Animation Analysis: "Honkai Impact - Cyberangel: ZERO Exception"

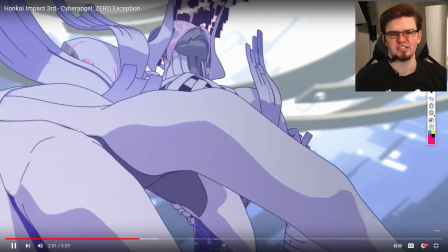There's not a bunch to talk about there, but I just wanted to talk about it because I thought it was kind of fun.
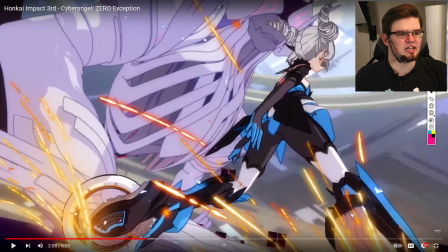I really did like this shot here where all of the forced perspective that comes in with her feet being super close to the
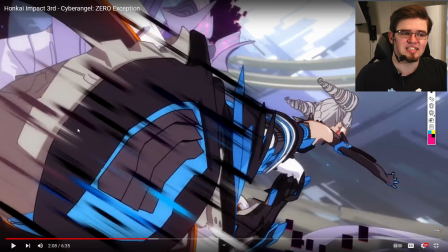camera and making her body look that much smaller in the distance to add all of that speed along with these blurs on the feet.
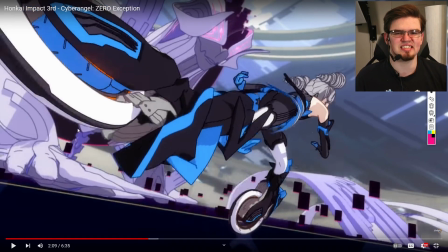It's a really good way to show that visual speed and accelerate that thought process in the viewer's mind and go, oh, she's close.
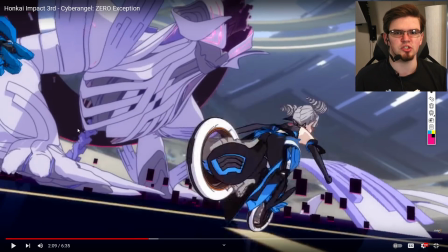Oh, now she's far away. It's such a jolt to the mind that you immediately perceive it as speed.
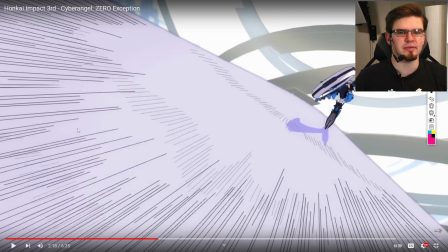This shot reminds me a lot of a prior shot from a prior animation for Honkai that I fail to remember the name of at this moment,
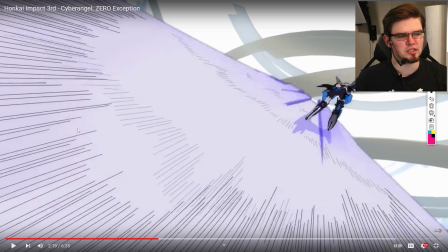but I'll probably put it up on screen too,
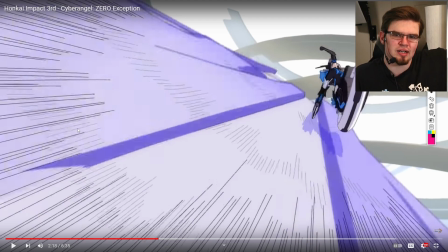just because of the visual direction here is very similar with the character going up this long stretch and having that sort of speed again,
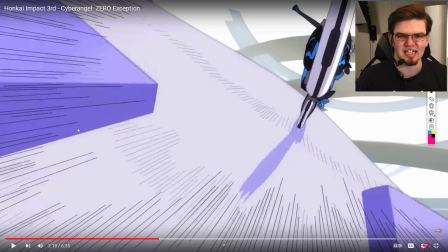really selling that intent.
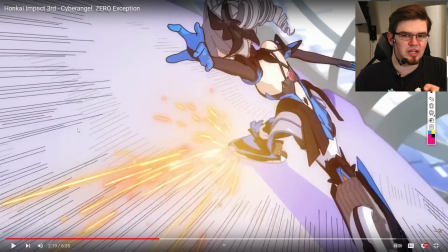And this one being a little bit more flavorful with it by having her change direction while still on it instead of jumping off and changing the shot to a different one.
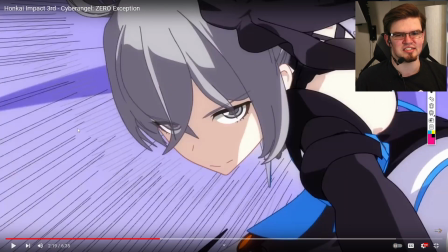I just really like the push in that this does on her. Very, very nice visual direction here.
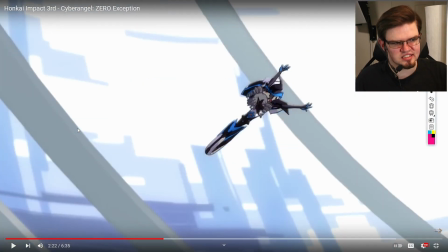I was actually almost thrown off the first time watching this because of this fade here between these two shots.
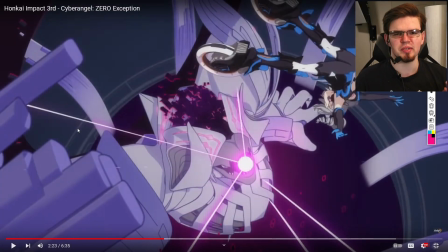What an interesting choice to have the fade here. It's strange because it works, but she is so clearly in different poses here. I don't know why the brain just kind of forgets about things like that. It's visual trickery.
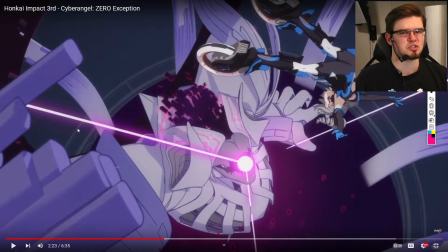She's in roughly the same spot on the screen, so that's probably why it feels good in motion. But as far as the pose goes, it's completely not right. But that doesn't matter, which is also a really fun thing to talk about when it comes to animation,
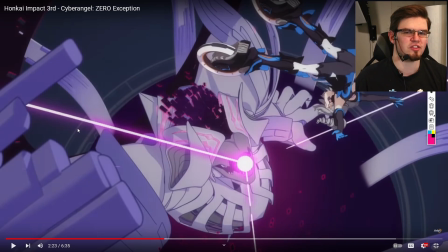how you can kind of trick the brain into thinking different things despite there being clear inconsistencies between them. This, of course, is a general film thing, but I'm an animator, so I talk about it in animation more so.
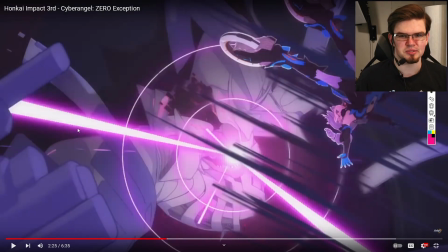I almost forgot to mention here, too, this little after image that appears before this, like, robot that she's in control of or in works with.
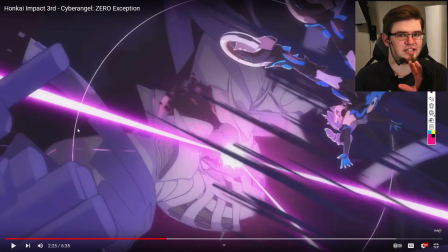I'm not entirely positive. Again, story is not really my thing here.
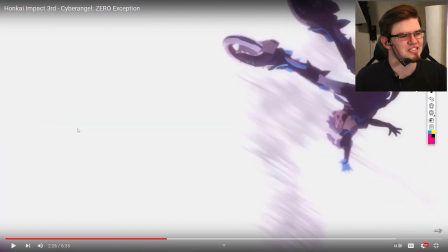But I really like how it appears, disappears, and comes back right in time for the huge flash,
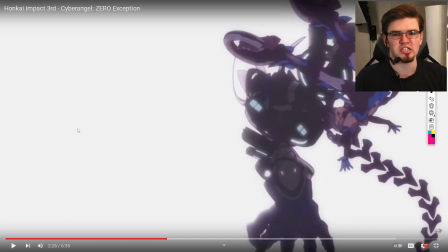and you almost use it as an impact frame, which, as we all know here who have been around for more than one video, I loves me some impact frames. I really like how this is handled too.
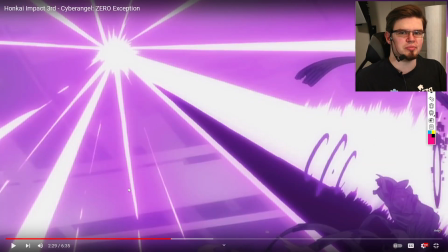It almost treats this energy beam as a sort of impact frame here,
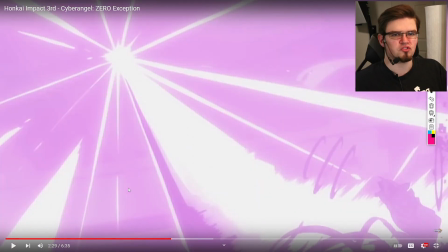with how it shows everything on one frame, then it changes in the next, and on the third.
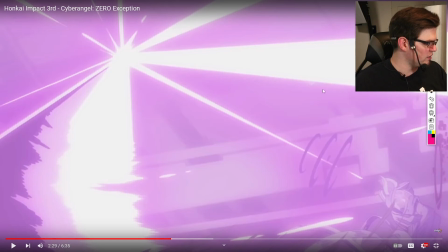It's like throwing the energy around in a clockwise position, because it started here, and then you saw a frame here just before this one, which had the energy down farther, and it's following this curve up. And I just think that that is super cool, to show that spread of all of that energy.
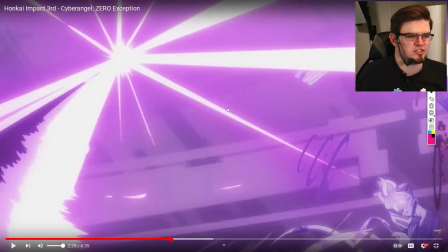There's literally so much energy that it can't keep it in one location.
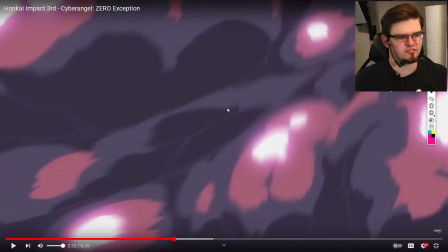And I love just using the frame-by-frame features to back and forth on explosions like this,
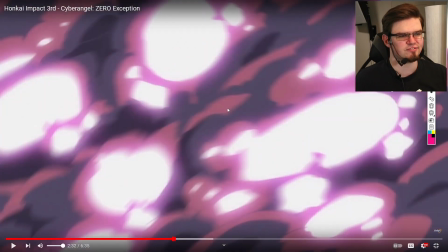because you can see exact frames of what was copied. And of course, in big explosions like this, especially ones that are covering an entire shot, why would you draw a bunch of different ones?
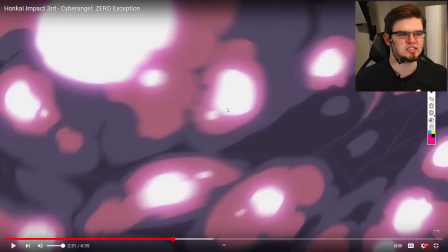You would draw a small handful and just randomly select them in sequence in order to make the explosion feel longer and bigger than it actually is.
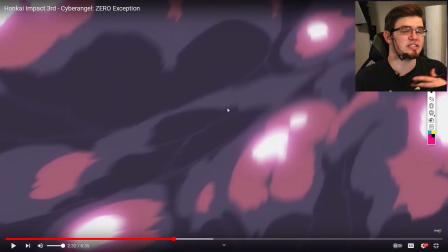It's a clever way to change the scene if you want to get somewhere else, if you want to just show that much energy.
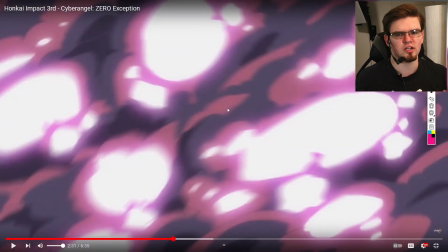You can utilize just a couple of drawn frames and there you go.
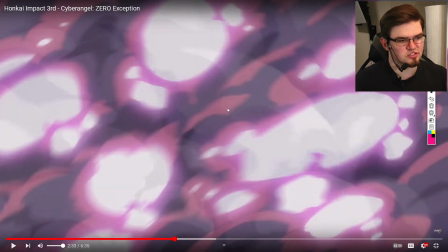Done. But just like that last one that faded out, this one also fades out into a different smoke, different color and everything.
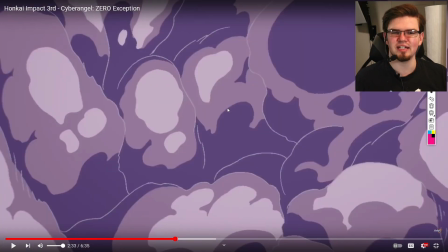But you really don't worry about it or think about it because you just assume the camera moved.
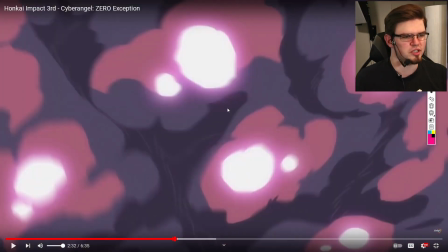But in motion, it feels so natural when we go back here and just boom, bam, you don't even think about it.
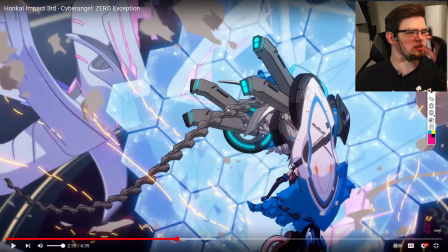But it's a completely different shot, completely different palette, completely different everything. And that's just a really weird, interesting at how it works, but clever way to just kind of cheat the system there. Like I'd said, those are great for just changing shots. You don't even worry about it that much.
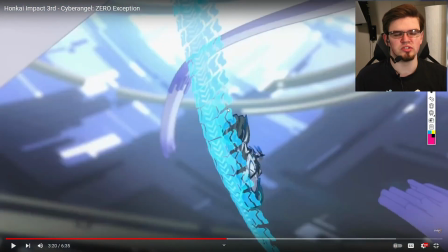This sequence overall is really fun, just using the camera to its fullest flexibility,
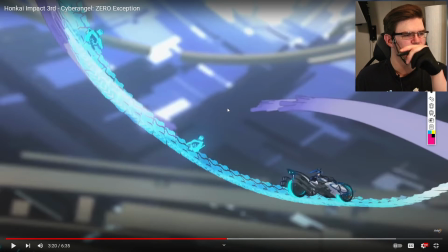really throwing it around in literally every pointed angle in order to follow this action.
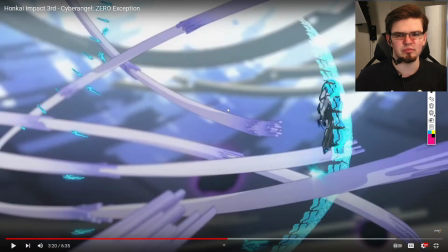And all of this stuff going on, like I had mentioned, the Itano Circus, I just called it a circus earlier,
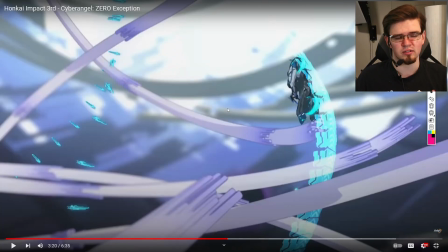but the Itano Circus is something I've talked about a number of times on this channel already. It is just a thing that got popular because a guy named Itano wanted to make a bunch of flying things look cool, and it was used in basically everything from Gundam to My Hero Academia ever since.
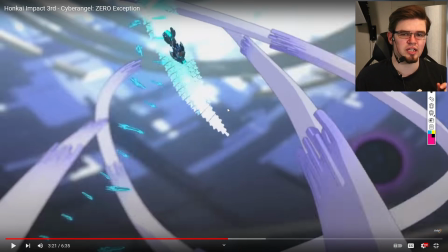And I'm pretty sure that the Honkai Impact team uses that as an inspiration for a lot of these shots because they're oh so similar, but never bad to have around.
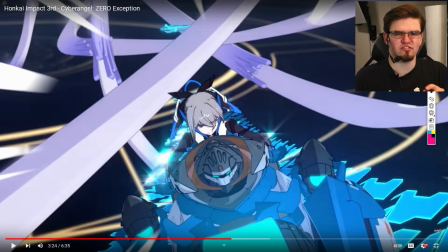Here's another example of one of those really interesting fade wipe changes that they use here.
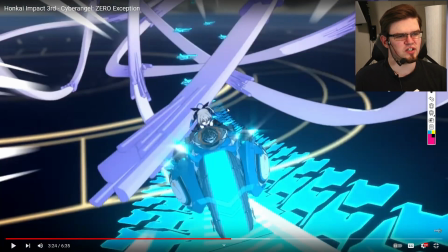This one's fun because you see this piece following this line down here, and you can almost assume it's going to wrap back up and cross in front of the camera just because that's how the brain works. You're expecting something at all times. And it kind of does, but it's really just a fade over,
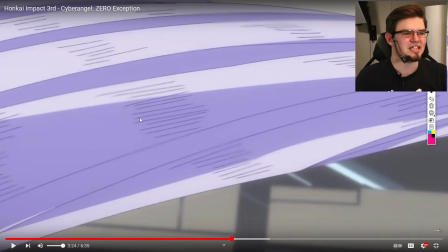so it looks like she was covered, but then it uses that to just change the shot entirely.
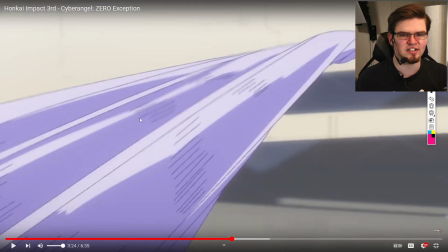These are really clever ways to transition and are very underutilized, and you really don't think about them when they're in motion. I know I've said that a few times in this video already. I'm not sure if each one of them will make it into the final cut, but this is the sort of thing that I'm talking about, a prime example of it.
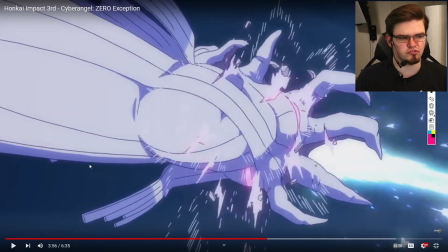And I'm not really going to do much here except for just highlight the beautiful frame-by-frame work that this monster arm has going on to show it exploding.
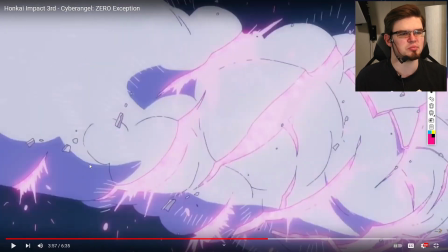Just some beautiful frames in here, some great evolution, all the explosions, the ripples coming out from it, just very well followed.
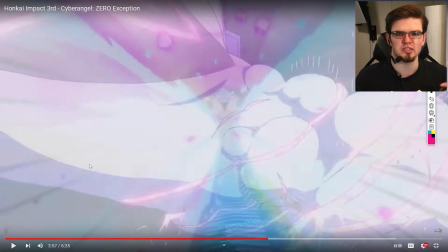It almost feels like Miyazaki work from Princess Mononoke with how lively it is.
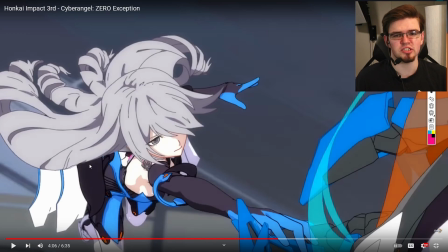Really like how it feels. This sequence here is basically a confirmation to me that they are utilizing some 2D on top of the 3D.
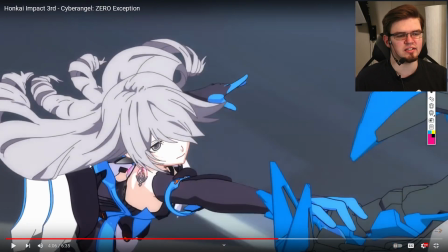This hair is insanely clean. It wouldn't just be rendered on top of there.
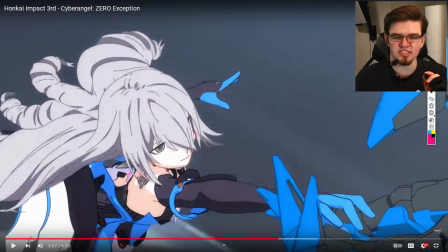And then it changes just on one or two frames between.
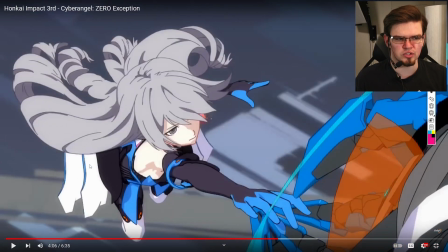I think it's on like about fours right now, which is pretty low frames,
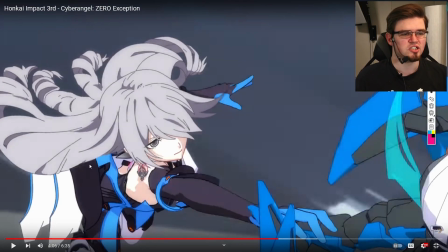especially compared to the rest of the work around it and the camera movement. So they're trying to make it work by drawing the hair on top of a rendered 3D shot.
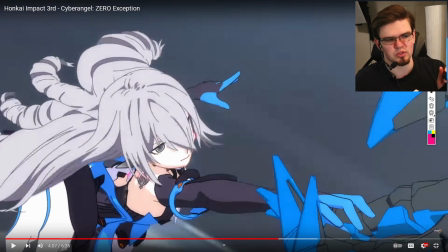And it works great. It's just moments like this where things kind of pop into place that you really can tell that it's happening at all.
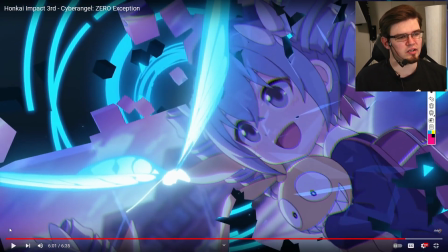And here's that other shot I really wanted to talk about. of just the way it's utilizing all these shapes now.
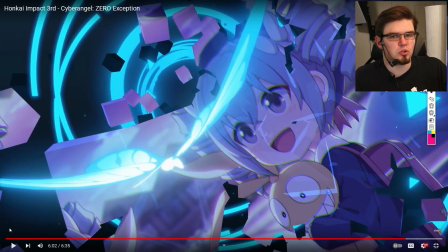It's grouping them together and making them into little mosaic pieces that can be projected onto by using masking tools and editing and composition. So pretty much all they're doing is taking the singular color that all of these cubes are and making that one color into a filter,
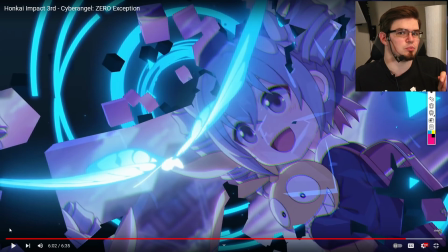basically, that you can place pretty much any image on top of, scope it down to just show on that one color, and use it as a platform to showcase a different image.
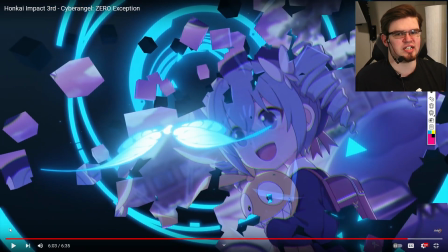This is super common, usually used for stuff like green screen. It's the exact same process, just on a little bit more of a creative scale.
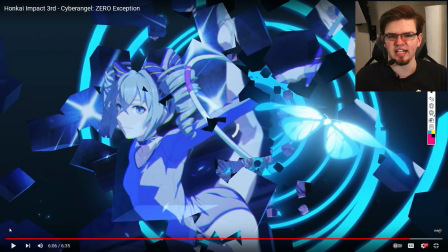But all in all, these sorts of visual flares that happen are really fun to look at, and I like to point them out when they happen.
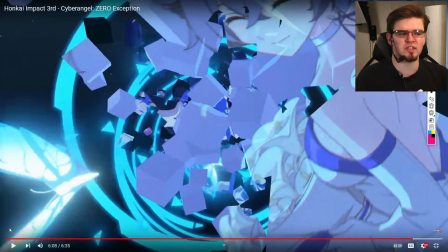It's also worth mentioning that in this same sequence, we're seeing all of these different types of geometric shapes appearing in one.
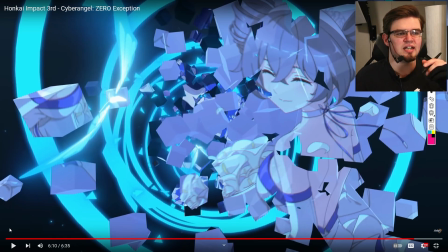We're seeing not only the cubes now, but we're also seeing the triangles and pyramids and these spirals in the back as well.
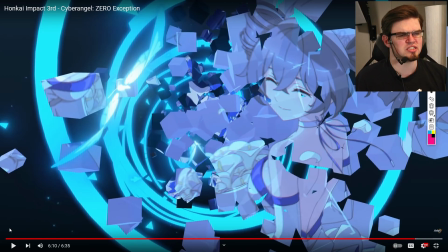Very interesting to have spirals there.
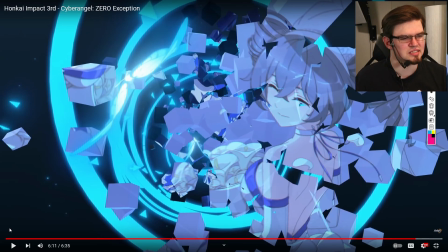So if we're breaking it down on the whole what does it mean symbolism, I can't really tell you for each one of them,
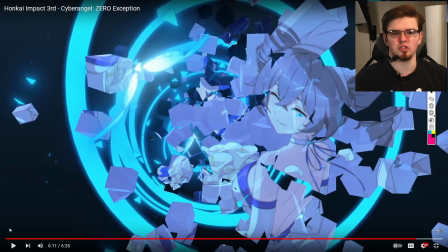obviously, but I would go with maybe the spiral is showing that spiral of change happening,
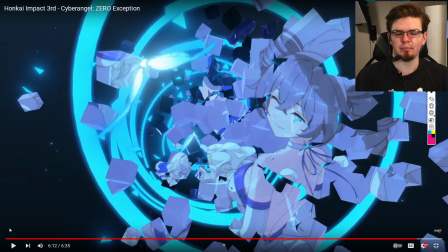the fluidity of change happening. This might be a thing where they might not have just the cubes anymore.
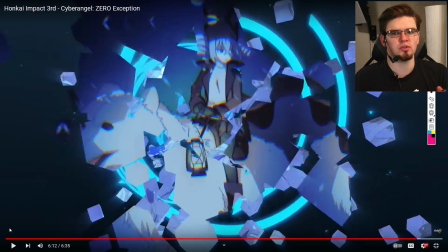They also have things like these triangles and these pyramids throughout to show that they can exist at the same time and that change has actively occurred.